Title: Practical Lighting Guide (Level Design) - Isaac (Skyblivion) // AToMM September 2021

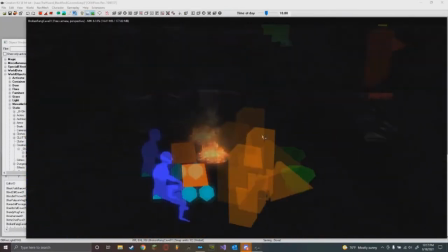and i don't really need the attention here so but right here this
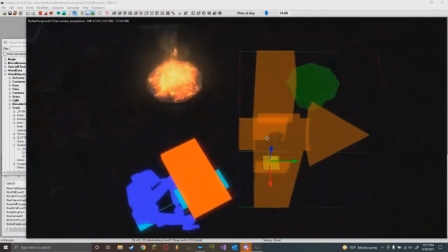is more of an active area there's actually an mpc here so this mpc
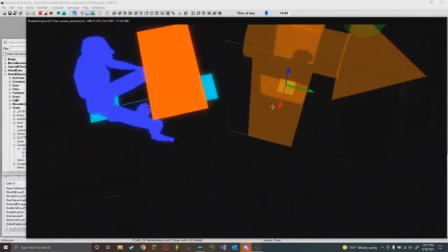is from what i'm seeing here is set to this marker
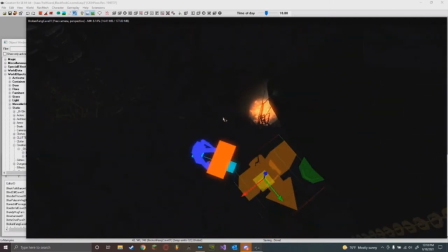so i'm guessing they're going to be sitting here when you come into the cell so here
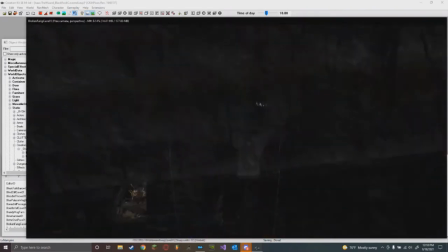i'm going to put a firelight because i feel like that contrast is going to come in or that shadow
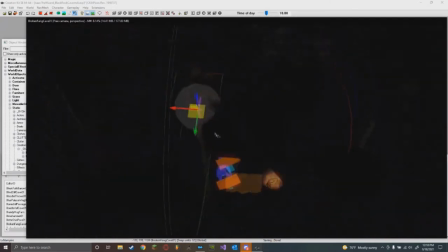is really going to draw attention when the player comes into the cell.
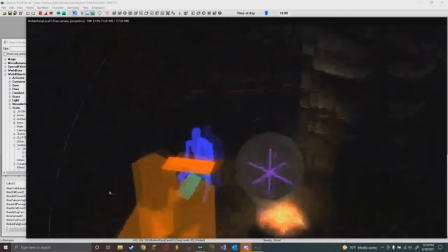So here I'm going to actually place a shadow light and expand it a little bit artificially.
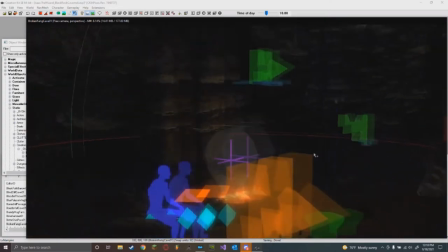Not too much though because we still want it to be believable.
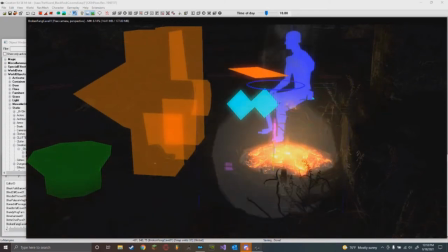One thing with shadow lights, you can't have them in here.
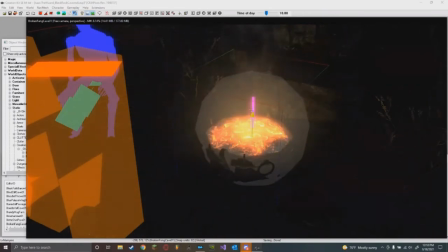It's going to cause issues unless it is designed in a way where it also has back faces then you can put them in there because then it can like shine through like cracks like a lot of the lamps in Skyrim have back faces and you can kind of put a shadow light in
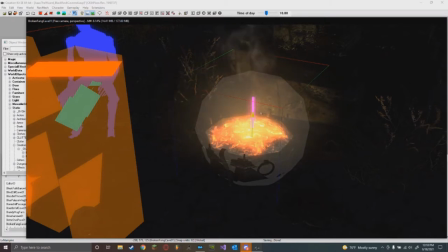there it'll cast like the railing that if whether you like that or not it's up to you that's a very personal preference thing some designers
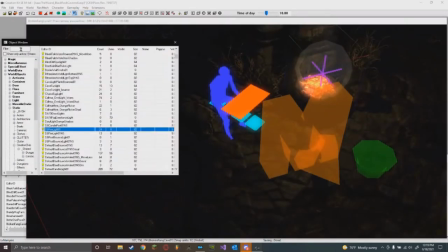like it some designers don't um let me give an example of what I mean by this is going to cast a shadow. If I get a farmer here, the old reliable scale NPC.
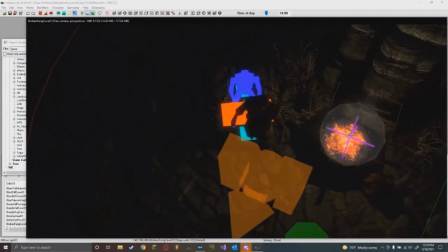If I get a farmer here, increase the brightness so you guys can see a little bit more.
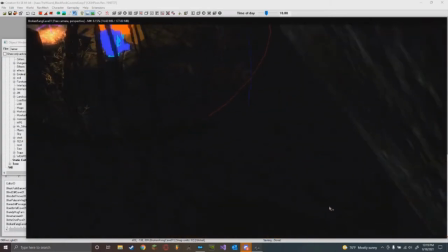So you can see this shadow that he's casting here.
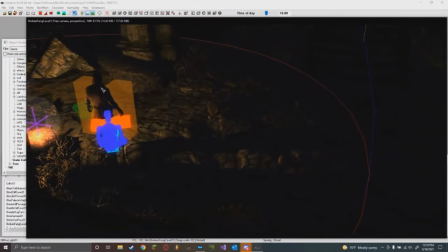So when the player comes in, they're going to see that. And he's just going to be sitting, whatever NPC it is. They're going to see this. If they're sitting or standing they're gonna see this npc moving here and i think that's gonna give a lot of life to the scene so
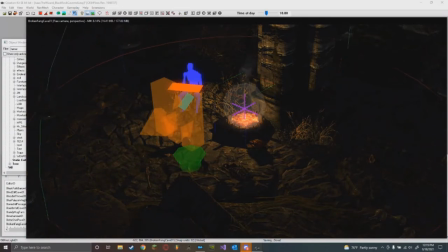i'm just gonna keep that there all
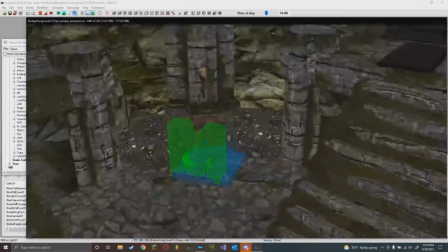right another area where i want to draw focus is this chest area and
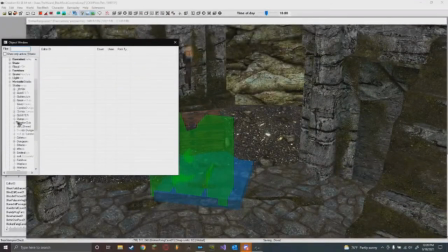you're gonna see that once i place the shadow light here this is really going to pop out and this is really screams for the player's attention because
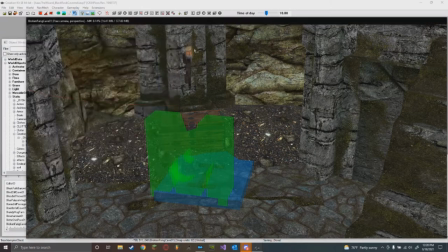of the the shadow to light contrast that shadow lights have that's what they're really good for doing shadow lights it's just creating this contrast in the
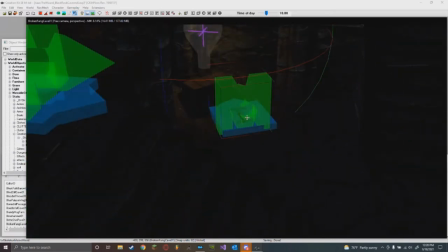scene so here as you can see let me turn off the marker so you can see a
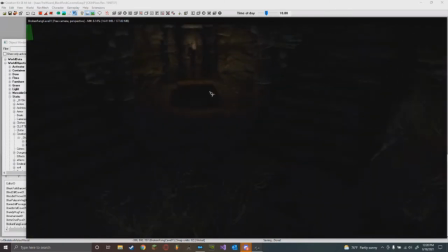little bit more clearly get rid of that one this guy i'm going to increase the brightness just a little bit this guy's really sticking out this so there's no way that someone's gonna miss that unless
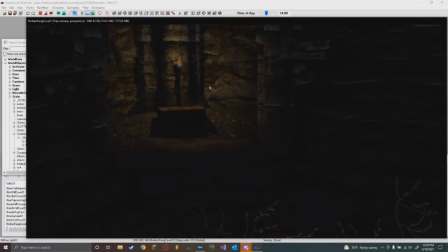they're like speed running or something it's obviously there you can see it there's a lot of contrast in that area it's really drawing the eye
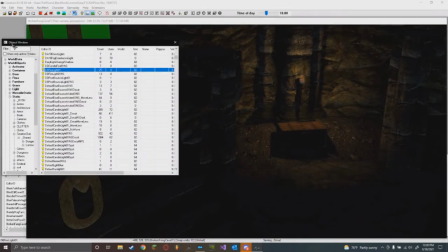so that's probably gonna be if you can't see it already i mean it's pretty obvious that it's there even without the light but that obviously screams for the
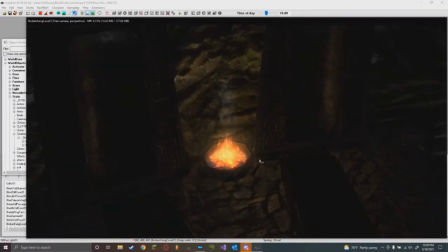player's attention with the light that's really what you're trying to do when you're placing your lights.
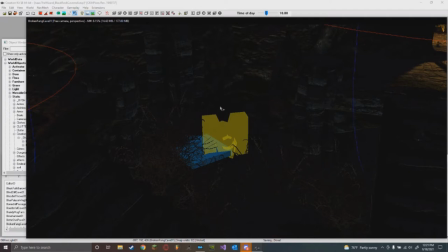It's just putting them in places where the player is going to... where it's going to catch attention to the player. That's what shadow lights are used for. And Bethesda understood this right here, which is why I kept this light here.
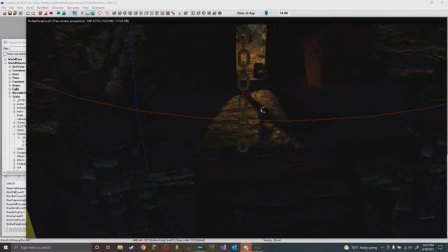They understood that this casted doorway shadow, as well as this item here, this item here isn't just placed randomly. That was on purpose. And you can tell it's on purpose. It looks very cinematic.
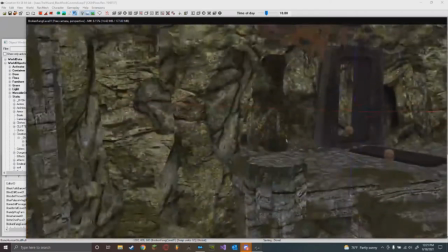This is really catching the eye. When you go through this cave here, this is not missable.
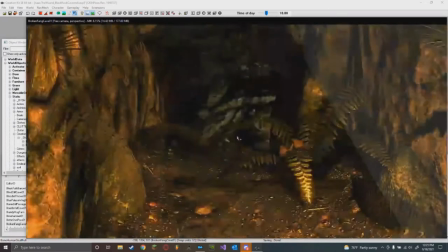It's obviously there, and it screams for your attention. So that, I kept there.
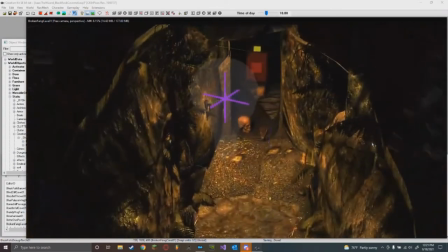Because I felt like it was a really good example of what I'm talking about with shadow lights. So, so far, I've used three.